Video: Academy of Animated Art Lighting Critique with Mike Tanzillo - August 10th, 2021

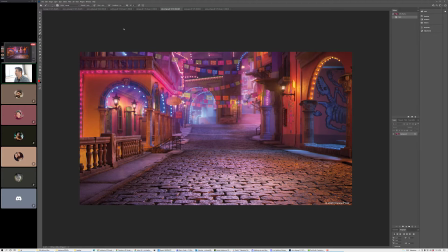6s
Hello, everybody, and happy Tuesday to you all, and welcome to your lighting critique. We've got a handful of images to go through here.
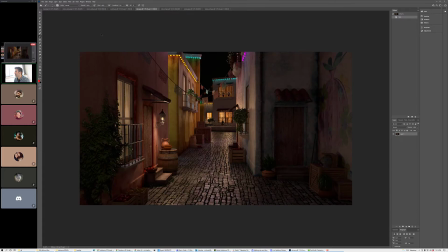13s
So we're just going to go through alphabetically. Usually, for whatever reason, we're usually very front heavy on the names of the alphabet.
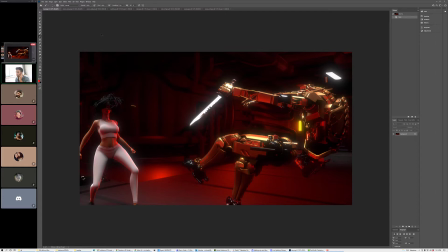19s
Today, we're starting with Kat. So, Kat, you were talking about some issues that you're currently having, but let's talk about this image. What is updated? What's changed? What do you got? Well, what's updated is I've changed the lights in a way.
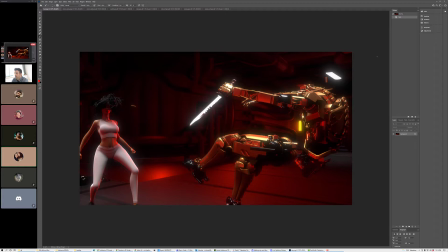35s
I restructured the layers and I got rid of a bunch of lights I didn't need. Mm-hmm. So basically, unless it's a light that's in the light covers or it's on her, there's no light. So I think it really helped kind of tighten up the image. I also did some stuff on her skin.
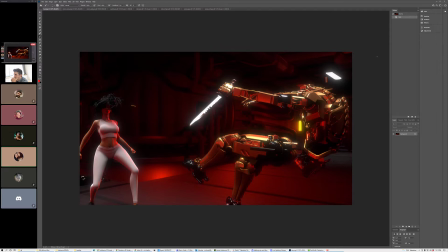54s
I finally subdivided her skin, which made a big difference with the shadowing and stuff. Mm-hmm. And just kind of restructured the lighting. So it's more of integrating, and I'm going to actually run the animation today.
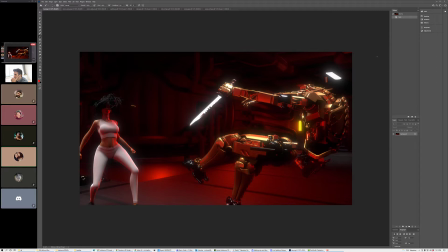67s
Plus, I went and rejiggered how my glare nodes are working to kind of give that glow, and it actually kind of looks more foggy now, I think, than before. This isn't a shot that you've seen before. It was just one I was testing, like going through and rendering every 10 to see how they looked, and I just liked how this one looked.
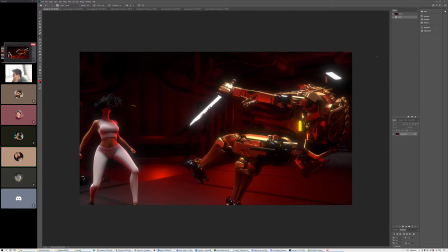83s
Yeah. No, I mean, everything looks really good, and she's not as bright, so she doesn't stand out. Mm-hmm. I think her clothes look better. I think her skin looks better. I just think it looks more polished than any of the other ones.
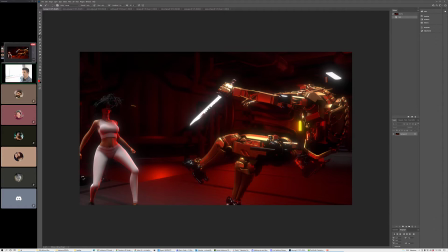96s
Yeah, for sure. I mean, one of the things that I'm really liking about this is the subtlety in getting these red values in the robot's metal. Like, that's really, like, because the robot is a monochromatic design in this.
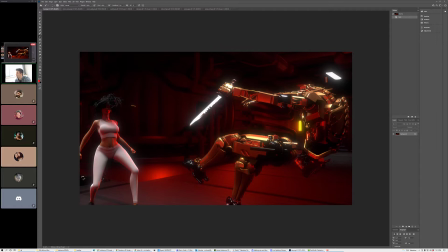110s
It's all kind of just gold. There's black bits in there as well. And it's difficult. That's a challenge because then you're like, how do I get variation in there? How do I break up that value a little bit? And you're doing a really good job. Like, you're seeing all of these small shapes, which is really, really, really cool.
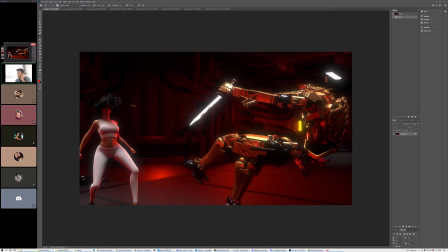125s
And all the bajillion little parts that make up this robot. So I was thinking about this with because I forget who it was. Somebody else did this in theirs. Oh, I made the sconce lights brighter, which is helping with the lighting, and I changed the shader on the wall, so the light, like the wall behind her, was one of the darker ones,
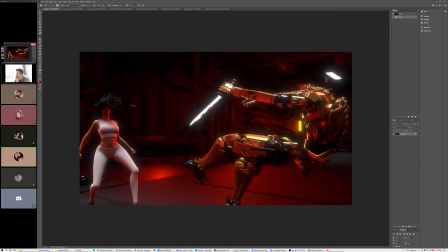144s
and it looks better now too. Cool. But I changed the color. Cool. Sorry, go ahead. I just remembered. The one thing I was going to say was, like, this one, it doesn't make sense that it's kind of a yellowy orange, like, because with all the red light, I would just keep that on the red color. Red color realm, just because, like, do you know what I mean? Okay.
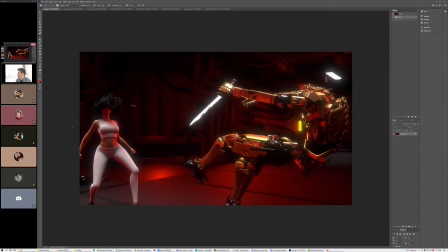159s
And then but the one thing I was thinking about for her, and this worked out well for others, is that she's got kind of a similar situation to the robot. In her outfit is kind of one shade, and one thing that worked out really well for others is to put a texture
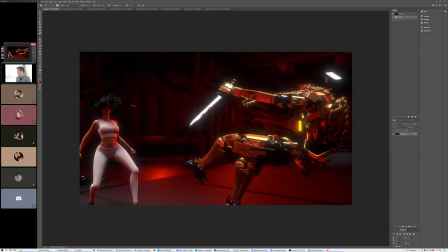176s
in like the specular pass of her in the specular layer of her outfit, or maybe even just like the bump, so that there's like the color can be the same, but it's just like there's a pattern, like a texture that's within there that kind of picks up different specular highlights at different angles,
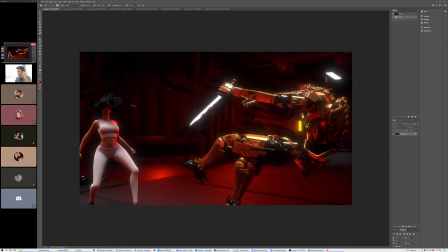192s
and it can look kind of cool. Okay. That's something that I thought. I'm gonna close this. Actually, I forgot to leave this open. Yeah, I have a texture on her, but I actually need to go back and mess with it because I may not have adjusted it right.
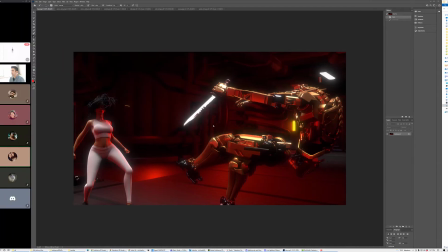206s
I think I scaled it wrong, so you don't see it like you should. Yeah.
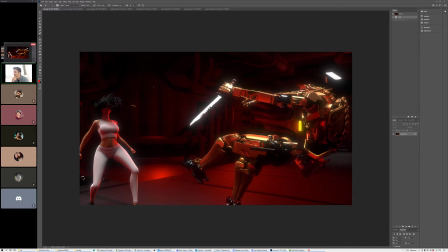211s
But all in all, like, Diana, I don't want to put you on the spot here, but I know that you've been looking at this with Kat too. Also, and I was looking for your thoughts. Also, the one thing about the knife, I think it's cool.
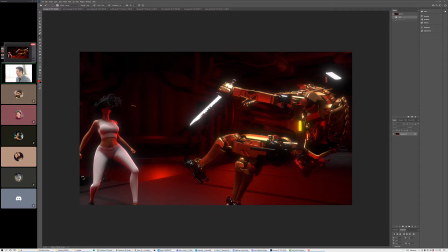225s
The one thing, and this is tough. This is kind of a knifey thing, is because they're flat with just like a little tip, they can easily create this situation where it's like you're just kind of getting the broad side of it, and it's flashing this really bright element.
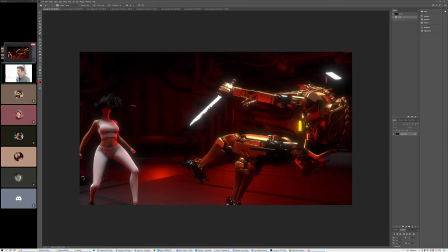238s
It's fine if it's just on a frame or two, but you want to be careful that it's not lasting for too long, because you really want to emphasize more like the blade of it, and as opposed to the broad side of it. Like, it's okay if it picks up the blade, because then it looks sharp. But okay, I'll see how it looks when I render the whole thing out. Yeah.